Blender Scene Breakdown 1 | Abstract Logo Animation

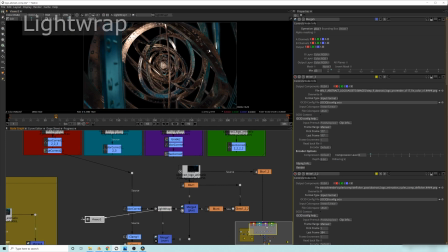16:18 And a light wrap is basically
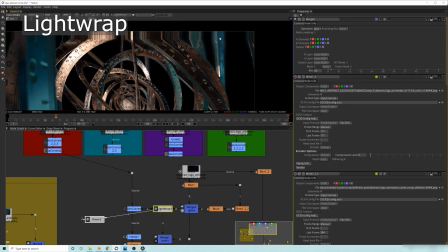16:22 whenever you're doing a comp where you are taking a foreground element and putting it over a background, especially green screen and stuff like that, what you need to do is make sure that some of that background is being portrayed into the foreground by, this sort of like glow effect here. And I'll just show you what it looks like without it.
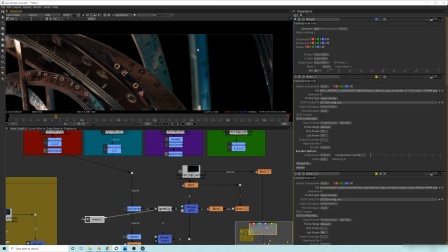16:42 So you can see right here, there's no glow effect that's added to it. And then if I turn it on, you can see that there's this sort of like glow effect on the edges.
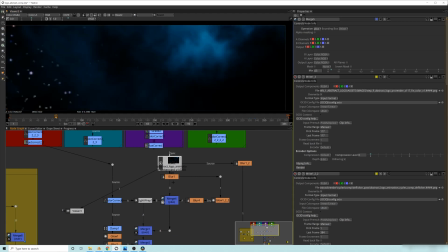16:52 And what it's actually doing is it's pulling in the background here that I blurred.
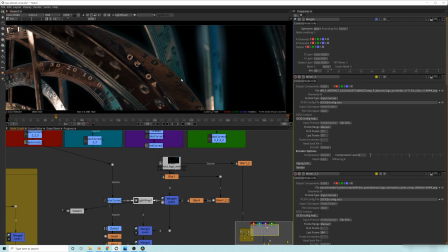16:58 And then it is sort of like taking that to create this, what's called a light wrap around the edges.
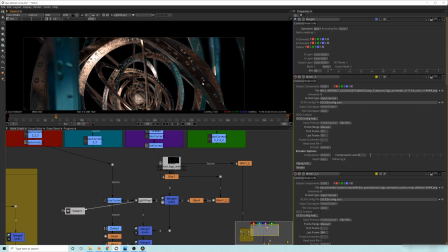17:04 And it will help to blend it into the scene a little bit better. And I'll show you what I mean.
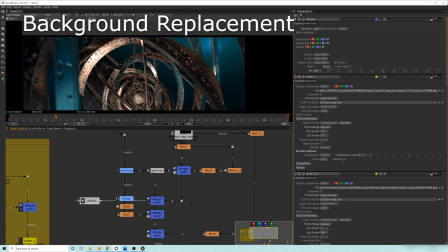17:09 So if I go here, which is where the background is being put into the scene,
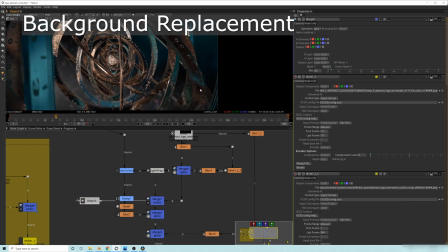17:15 you can see the background is now filling in all of the empty spaces here.
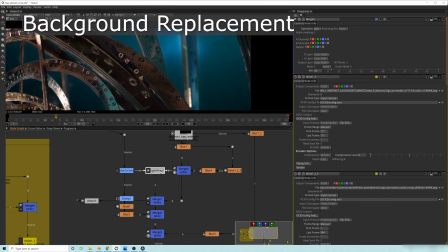17:21 If I zoom it into this area here and I turn off the light wrap, you can see that now it has this more harsh edge.
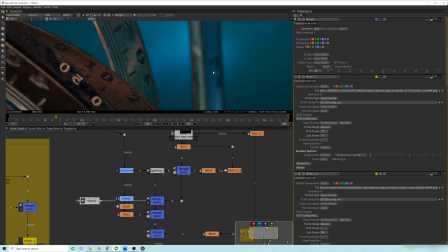17:29 You can see this more harsh edges that are put in here.
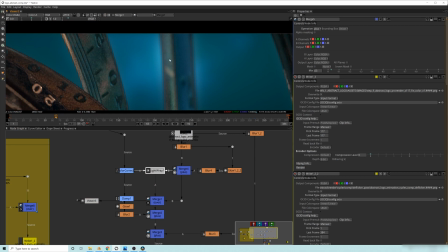17:33 But if I turn on the light wrap, it softens that edge so that it feels like it's more blended into the scene.
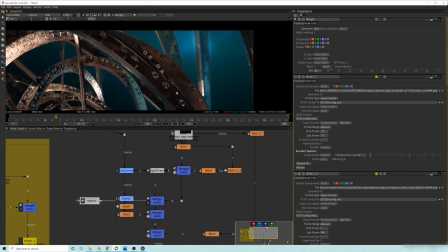17:41 So that's one way to sort of trick the eye into thinking that this was actually in that scene.
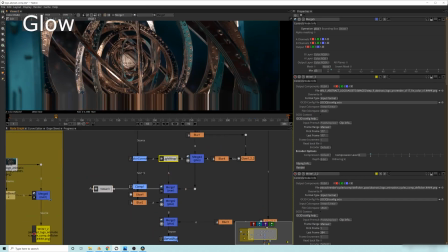17:47 So the next thing that you'll want to do, and I have a pretty high-powered computer,
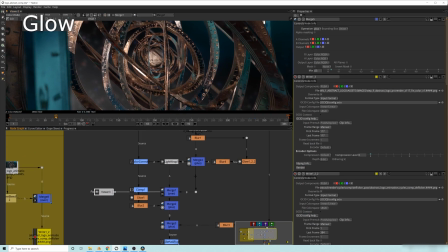17:54 and some of this stuff takes a while to handle, or render.
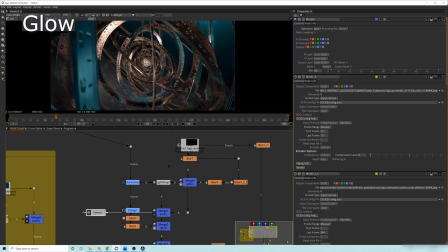17:59 If you have a kind of not as good computer, just keep in mind you might have to do a couple different sort of like um,
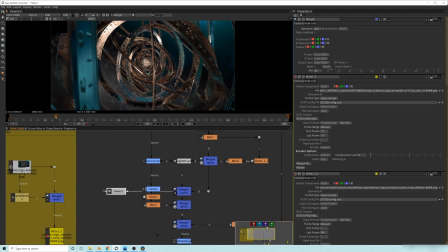18:07 uh, pre-comp renders and then pipe those into each other. I'm not going to do a whole course on this right now. I'll probably do it later. Um, but just keep in mind that you probably won't be able to do all of this stuff on your computer unless you have a pretty high-powered computer.
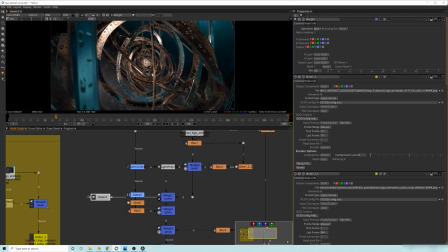18:22 And this is a 2K render, so just keep that in mind. Especially 4K, it's almost like it's a real pain. There are ways to make it easier, but I'm not going to go into that right now. So the next thing that was done is we made a glow map.
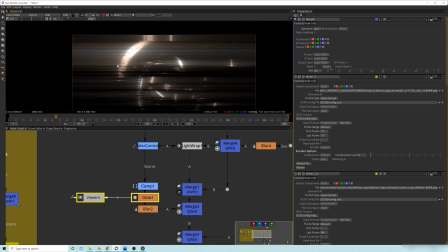18:38 So here's a glow node. And what I did was made it sort of like an anamorphic look.
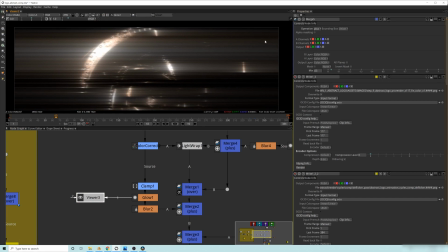18:43 So it's that really nice, like sort of like stretched across the frame look. People call it like the J.J.
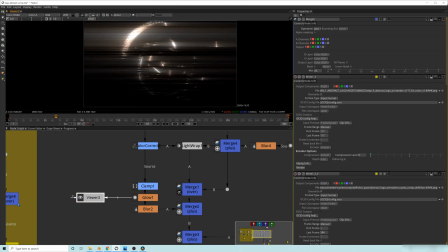18:49 Abrams look, I think now. But it was like done like before that. Just watch The Thing, John Carpenter's The Thing, and you'll know what I'm talking about.
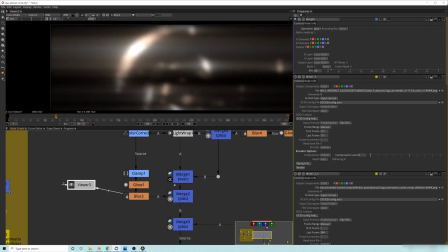18:57 And then you kind of blur that so that it's not so harsh, and then use a what's called plus operation over the top of it,
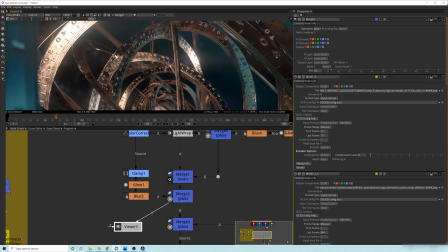19:05 and you can see that now there's this glow effect that's being applied.
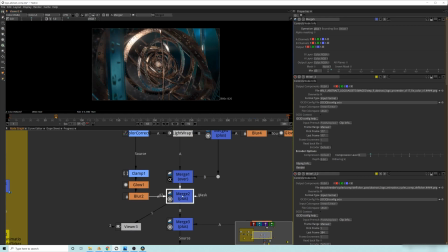19:11 Oh, looks like it's rendering there. So um, I'll turn that off, and then on, and then off,
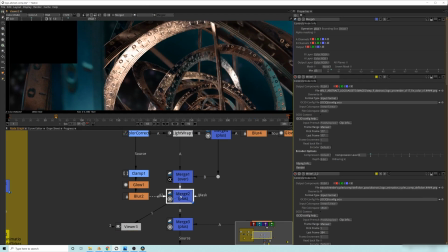19:19 and on, and you'll see before and after.
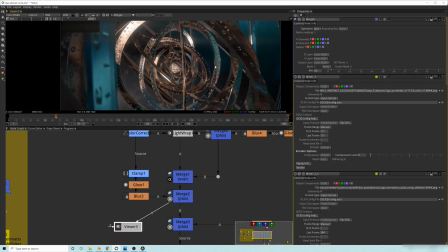19:24 So that's that glow effect that's being applied over the top. It makes it look nice and shiny.
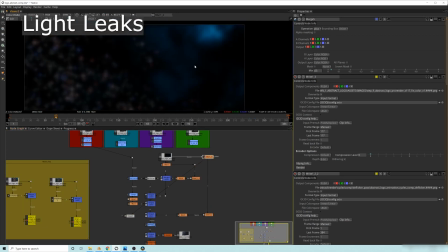19:30 Then the next thing is what's called a light leak effect. So I basically took the background here, I threw a blur on top of it, then I put a glow operation or a glow node here, and you can see it's kind of like funky,
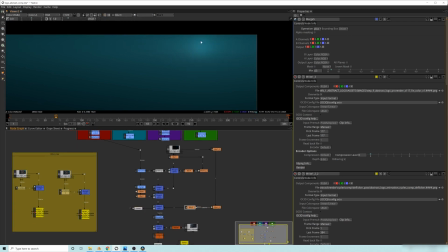19:45 this sort of shape that it makes. So I just blurred the heck out of that guy, and then I plussed that over the top.
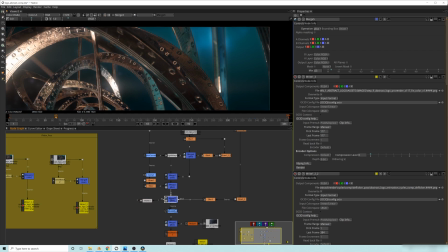19:53 And to show you a before and after, Here is before and then after. Before, after.